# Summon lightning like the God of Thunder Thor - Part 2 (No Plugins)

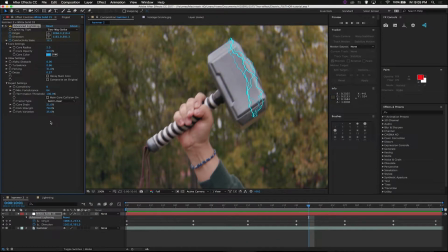Yeah, that's pretty good there. So what we're going to do is, I like that as it is.
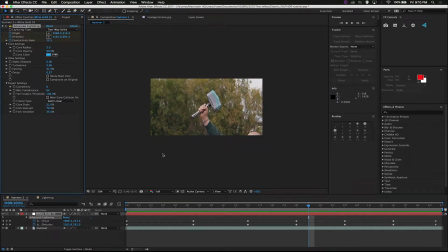We're going to go and pre-compose this. And remember, move all attributions. I don't know why I named it as that for comp, but it doesn't matter. Name it as something that you know what it is.
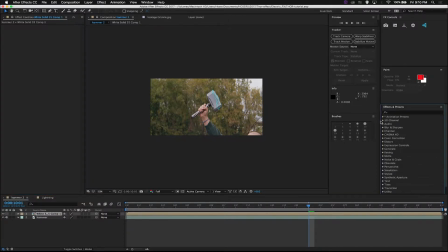I named it as white something. I feel so good about myself. So what you're going to do is, there's a variety of different things we'll add. I can't remember them all, I'll be honest, so I made a preset. Lightning.
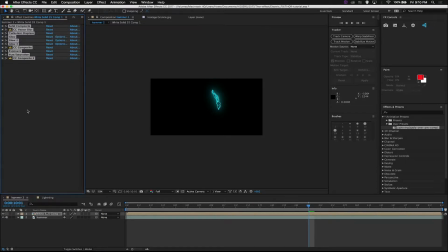Don't worry, I'll go through it all with you. So, the first thing we have is a solid composite. Actually, let me turn all this stuff off and we'll turn it on together. So what you're going to do is you're going to add a solid composite.
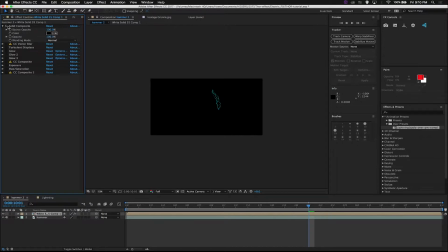That's all you have to do for this one. Just add it. What does this do? Well, you can see a black background, can't you?
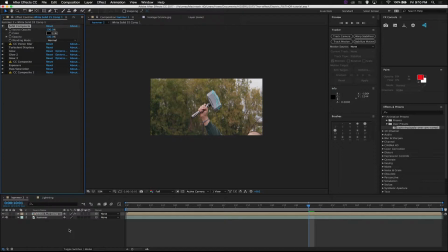Turn that on and off. That's pretty much what that does. So what that wants you to do is change this to add.
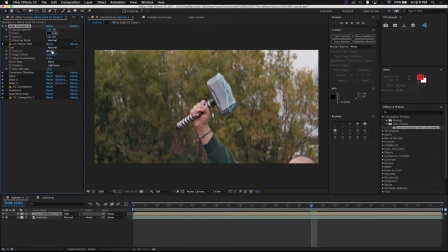CC vector blur. So what you're going to do is you're going to have that at 65% and your ridges smoothness to 7.2. So when you turn this on, that's kind of going to blur everything out. But don't worry, we're going to come back in there because you're going to have your turbulence displace. And that's basically, with these two together, it's going to make it look like a much more sparky static.
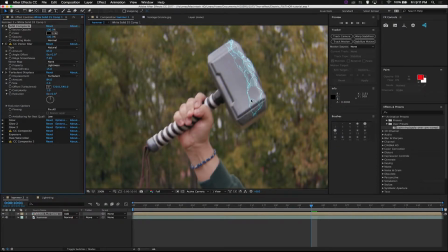Now, your turbulence displace is what's going to take up a lot of your rendering. But that's pretty much what it does. It chops up your actual lighting, makes it seem a lot more rough, which is really nice to do.
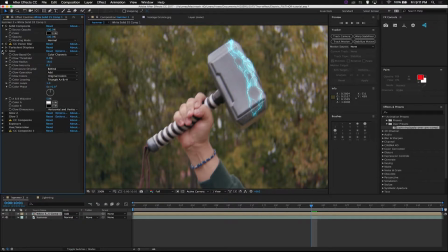Now, what we're going to do is we're going to add on our first glow. You're going to have your radius, anything you want. I always say your first glow is the lower, and then you slowly work your way higher. So have this around, maybe let's keep that around 20 there.
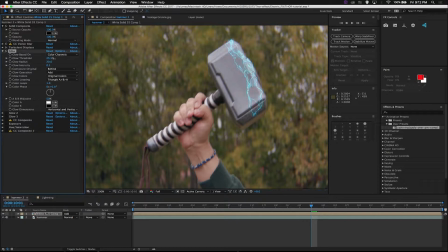Everything else you don't have to touch. Now your glow threshold, keep that to zero, and your intensity to 0.1, because you're going to have a bunch of stuff basically on there. So you want to have your glow intensity as low as you can, because the higher it is, it's just going to look like a big giant blob.
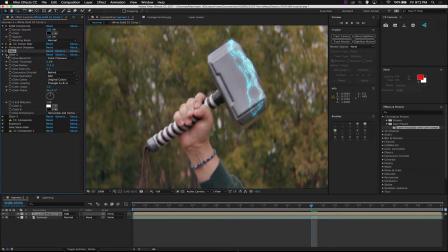So your glow, turn that on. That's 115. You can change this anywhere. It just has to be just over 100. I like to have it. So let's screw it. Let's go. I'll be a rebel. Let's change that to 90.
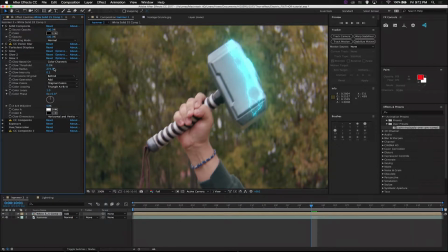Your glow 3, 274 I have it set to. We can have that around 250 or 300. Let's change that to 300 there. You'll have all these.
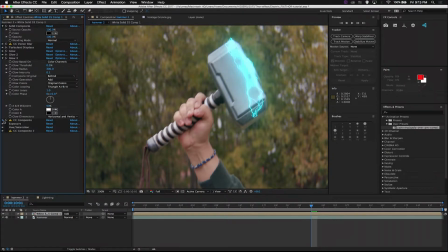Now you're going to put a CC composite. And what that's going to do is that's just going to put in those original. It's going to basically thicken up your original sparks. And you're going to add in an exposure as well to brighten everything up.
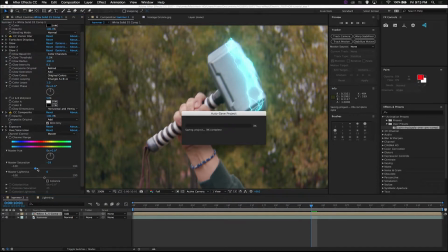Add in a hue and saturation. And you're going to drop your saturation down to about minus 30%. Now what this is going to do is, as you can see, kind of dims everything down a little bit, just so it's nicer to work with and it looks a lot more visually appealing. Now you're going to add on another CC composite, and that's just going to thicken up your sparks.
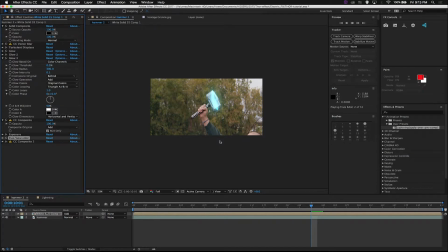That's pretty much the main little bits of it, and that's exactly what's going to slow up your computer. But that's pretty much how I did the lightning effect. Now as you can see, that's a little bright.
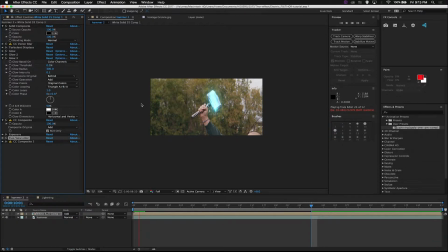Actually, that's way too bright. So what I'm going to do is actually, let's let this render out, because you want it to be bright and then dim, bright and then dim.
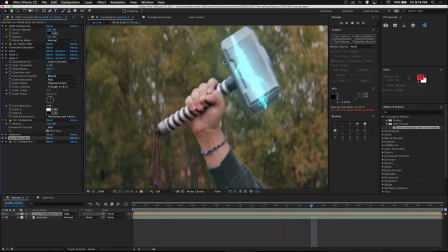Okay, so that's how it looks so far. It's very bright and then it goes dim.
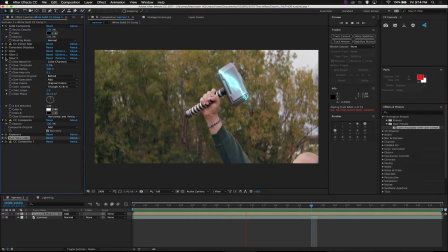But what I'm going to do is I'm going to get rid of this third glow. And that, I think, looks much more visually appealing than anything else.